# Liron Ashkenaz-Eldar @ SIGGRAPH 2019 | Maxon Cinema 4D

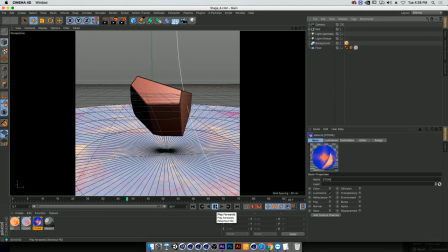(29:04)
So what I have here is just a rotating rock. I built that rock, and then I added a really nice bevel to it because details with the shader is really important.
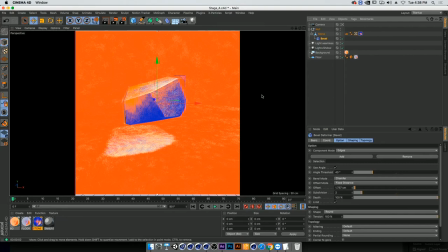(29:17)
So I'm going to go into an interactive render region now, and you can see our scene here.
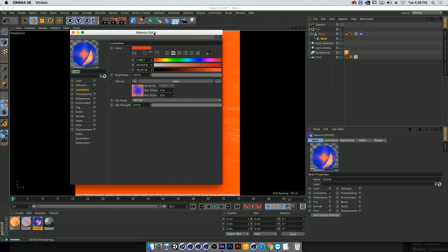(29:21)
What we have is three different textures.
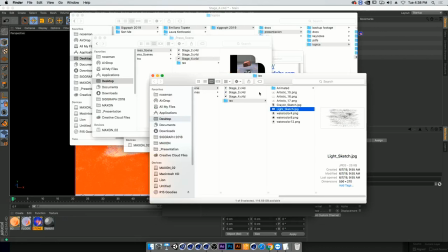(29:26)
We have the stone that's using the same texture that we used before that I just showed you, which is this one.
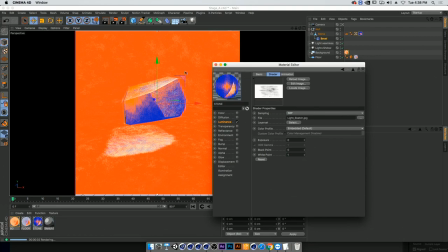(29:34)
Again, this is a very different look, and it's all done by just using different colors, and like what color our light stroke is changes a lot about the design. So if we go inside,
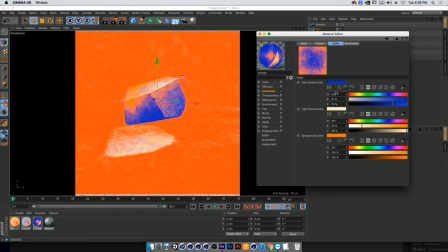(29:45)
you'll be able to see that I have this really light stroke and a very bright orange,
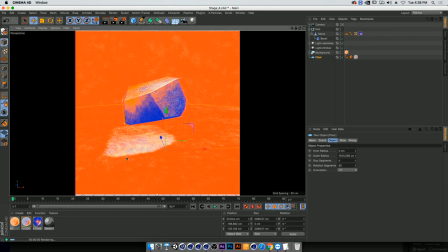(29:52)
and then my shadow is really contrasty blue, and that gives it that look.
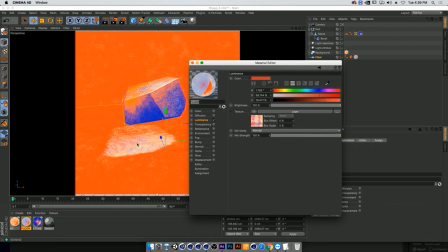(29:56)
Now on the floor, I actually combine two different sketch and tunes to create this more pastel look. And again, just having two different hatches, one in hard light, the other one is normal, tracking onto each other, changing the colors a bit,
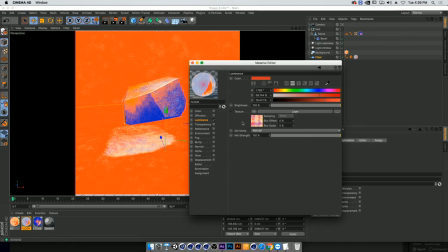(30:14)
creates that texture here that's has a lot more color in the shading. So basically, if I go in and I turn that off, what I'm going to get is a very similar shadow, but we're going to have a lot less detail in it. So by turning it on, I'm just creating another layer of complexity into my shadow here.
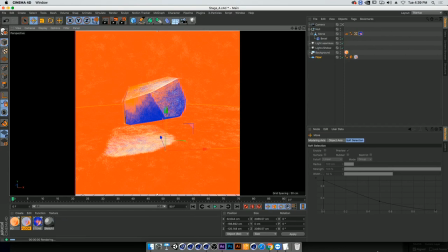(30:33)
So if we had all the time in the world, I'll render it out for you right now.
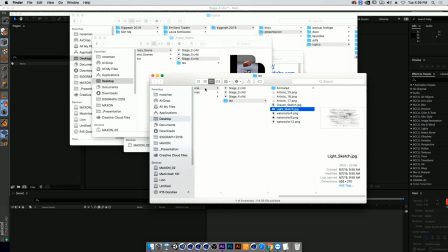(30:38)
But because we don't, I'm going to show you what I've pre-rendered so we can examine our work here. Where is
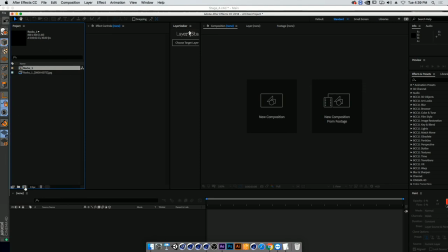(30:52)
that? Okay. So I'm going to bring it into After Effects, and we're going to be looking at this.
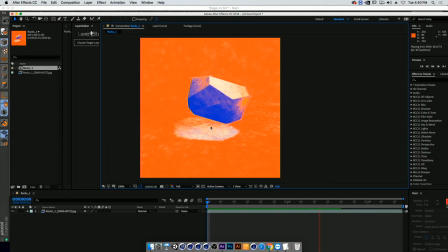So as you can see, the texture is, you know, reacting to light. Everything is happening the way that I wanted, but it's not really believable,
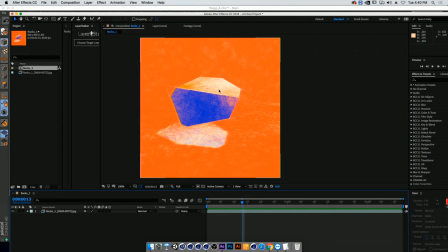(31:18)
because if we were to do this frame by frame in Photoshop, the texture would never have looked like that. It would never have just tiled and not move at all. And that's, for me, is a big tell. So even though it looks good when we're in still mode, the second we render it out, it gets unbelievable.
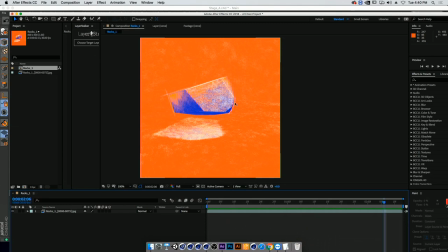(31:36)
And just, you know, I want to be fixing that right now. So the way that I figure out how to do that is using animated GIFs instead of a regular texture.
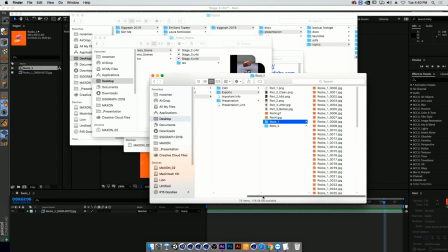(31:47)
So I'm going to show you an animated GIF that I created, and then I'm going to show you very quickly how to create an animated GIF from a very, very simple one texture. So I created an animated GIF from this texture, and this is our result.
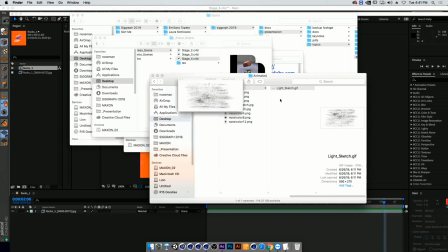(32:03)
And I'm going to show you exactly how I did that in 3 seconds.
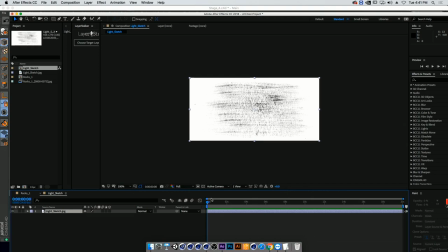(32:07)
If I go into After Effects again, I'm going to take this texture in, and I'm going to bring it into a new composition. Nothing's happening right now. So I'm going to go 2 frames ahead using Command and the Move tool and
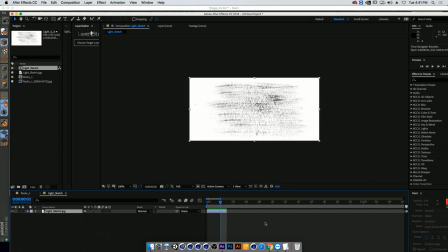(32:22)
cut this layer out using Option and Bracket. And then I'm going to use Command D to duplicate it and create 4 different textures.
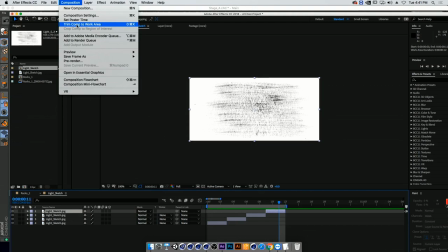(32:33)
And this is basically going to be our texture. So now I'm clicking N to close my render region here.
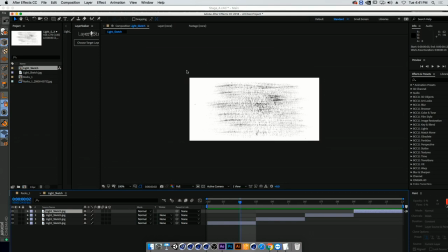(32:40)
I'm going to go and trim my comp area, and this is our texture. Now, you can do that if you draw in Photoshop.
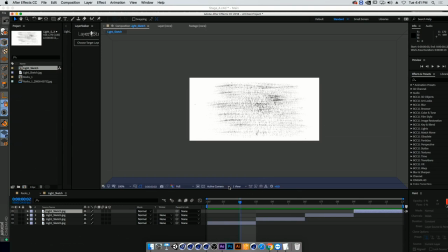(32:46)
You can draw different textures and then create a GIF from it, and it'll be the same. But if you have one texture that you found online and it's really nice and you want to be using
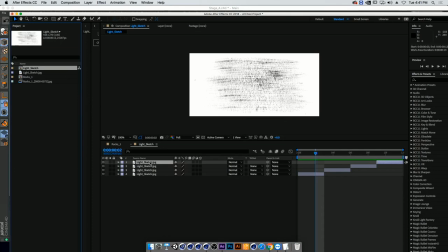(32:54)
that, I just wanted to show you what a really quick way... sorry.
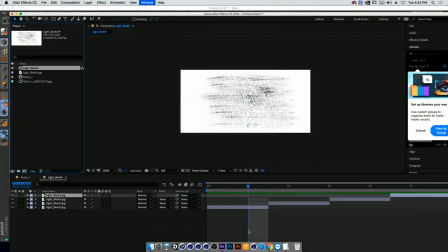Oh, okay.
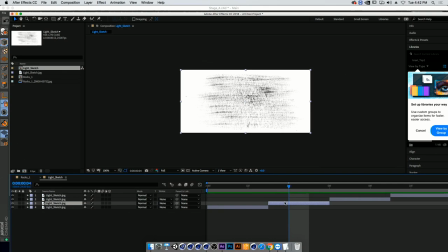(33:15)
What a really quick way to create a GIF is. So the first frame is going to stay the same. The second one, we're going to open up scale, and we're going to click S. And now we're going to toggle this little key, like chain off, and going to first my X and clicking minus.
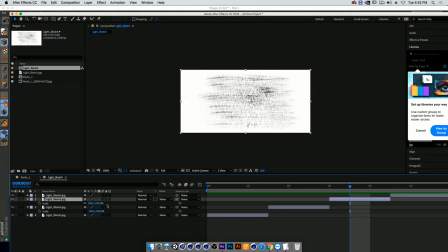(33:35)
So that's going to be flipping my texture once. Then I'm going to go to the third one, do the same thing, click S, going, unchaining it, and then put minus in our Y. And that's going to be flipping it the other way.
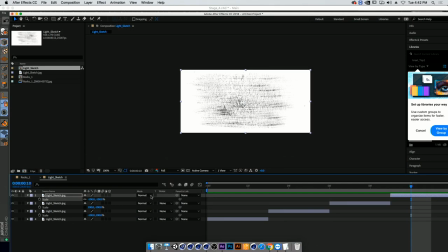(33:49)
And now I'm going to go into my fourth one, click S, And oops, no, I don't need to unchain that. And now I want both of them to be minus, and now it's going to be flipping it both ways. So what I'm getting here is actually an animated texture made out of wand texture.
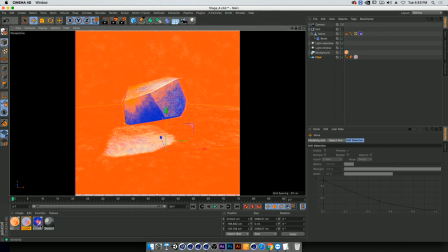(34:04)
So now we will open up Cinema again, and we need to go into each and every one of these and change the texture.
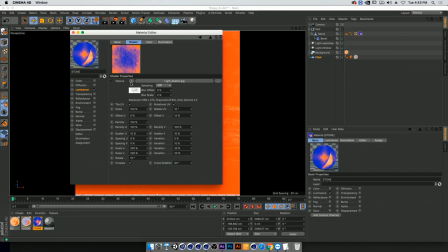(34:13)
We're going to start with the stone. So opening up our layer, going inside, instead of the light sketch JPEG,
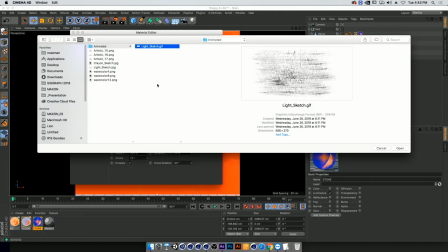(34:20)
I'm going to be loading my animated GIF that I exported. So the way to export it is either export it into Photoshop, save it from there,
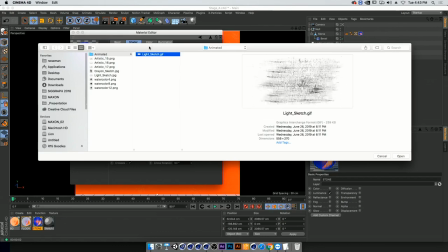(34:29)
or use an amazing plugin called GIFGun that's a lifesaver that I think everyone should use always. So it's really easy to render out from After Effects.
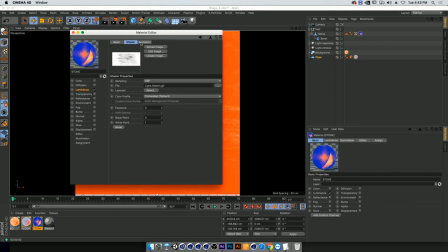(34:41)
So now I brought that in. Super simple. All I need to do is click on my texture, going to my animation tab here, and make sure that my mode is in loop or ping pong, but particularly loop. Now my animation, my GIF will be rendering out looping.
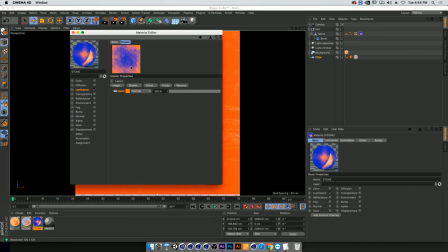(34:59)
So now I'll go in here into my shader, and I'm just going to copy this entire texture, so when I go into the next shaders, I can just paste it, and it's going to still have the loop turned on in there.
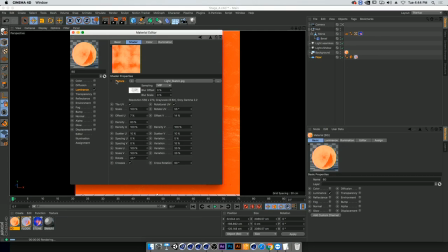(35:19)
Okay.
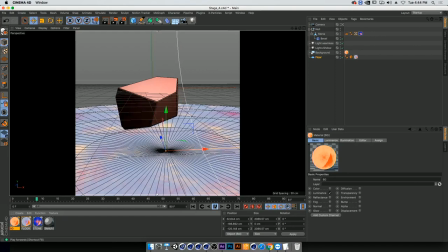(35:24)
And now imagine that we're rendering this out again.
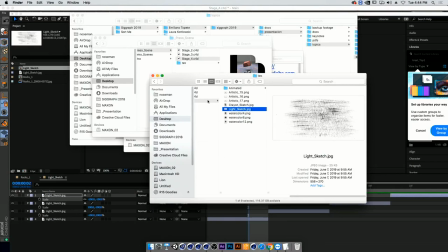(35:27)
You won't be seeing anything rendering from here, but now when we render it out again,
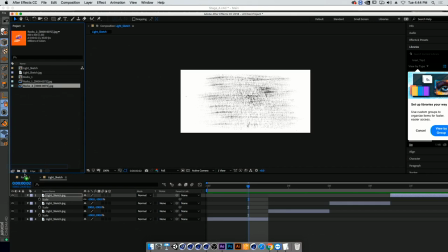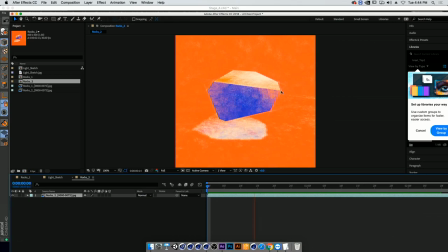(35:40)
now we're starting to get a much more believable, moving image of a sketch and tune that's mimicking a stop motion animation. But it's not the end here. So if we were to create a stop motion animation, we would never use 30 frames per second.
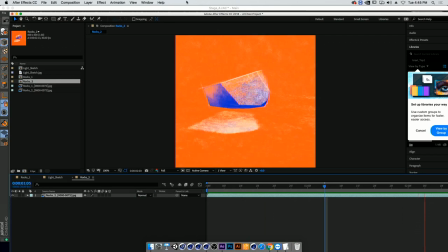(35:57)
This is why this is looking so smooth and weird and, you know, uncannily graphic.
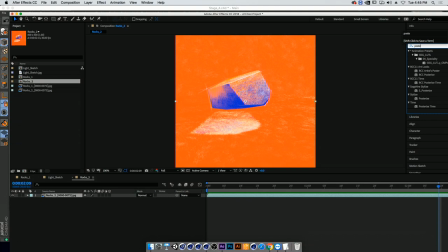(36:03)
So what we want to be doing is going into effects and presets and going into posterized time, which I love. And now instead of 24 frames per second, I'm going to go all the way down to 8.
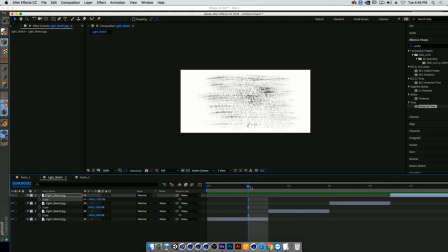(36:17)
And I realized that the combination between 8 in the frame rate and using two frames in creating a GIF is actually a really nice balance. I tried a lot, and for that, it was sitting the best way possible.
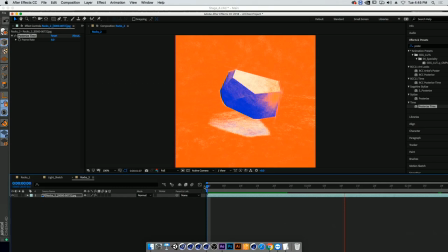(36:31)
And now when we render this out, we are starting to get a more believable, you know, stop motion animation that...
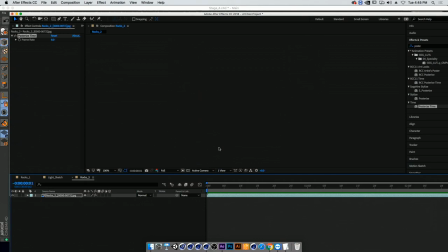(36:40)
We can play around with it. We can use, you know, a longer GIF would give you a little bit more variation.
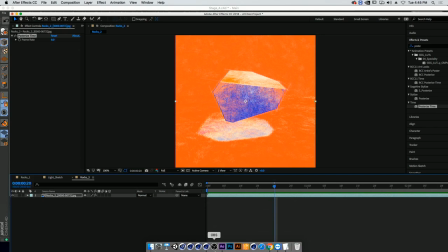(36:46)
But that's just the beginning. And as I said,
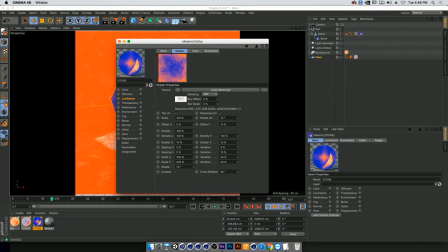(36:50)
I really do think that people should play around a lot in this window and see what they can do with a lot of different textures and a lot of different GIFs.
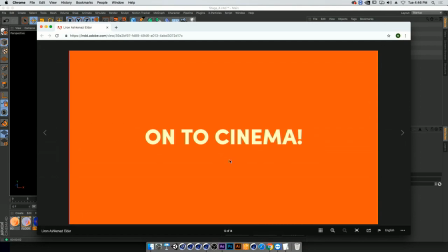(36:59)
So that was me. I'll go back to my presentation.
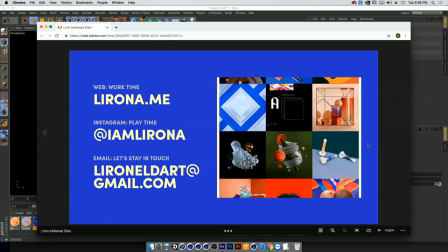(37:04)
How am I on time? Nice. So this is me. And please contact me with any questions.
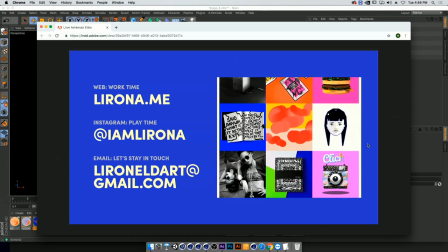(37:11)
I really want everyone to try this and see what you guys come up with,
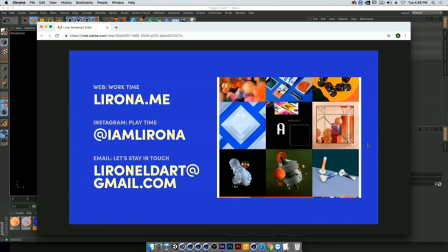(37:15)
because it's kind of just the beginning of the path for me, and I would love to see what more could be done with it.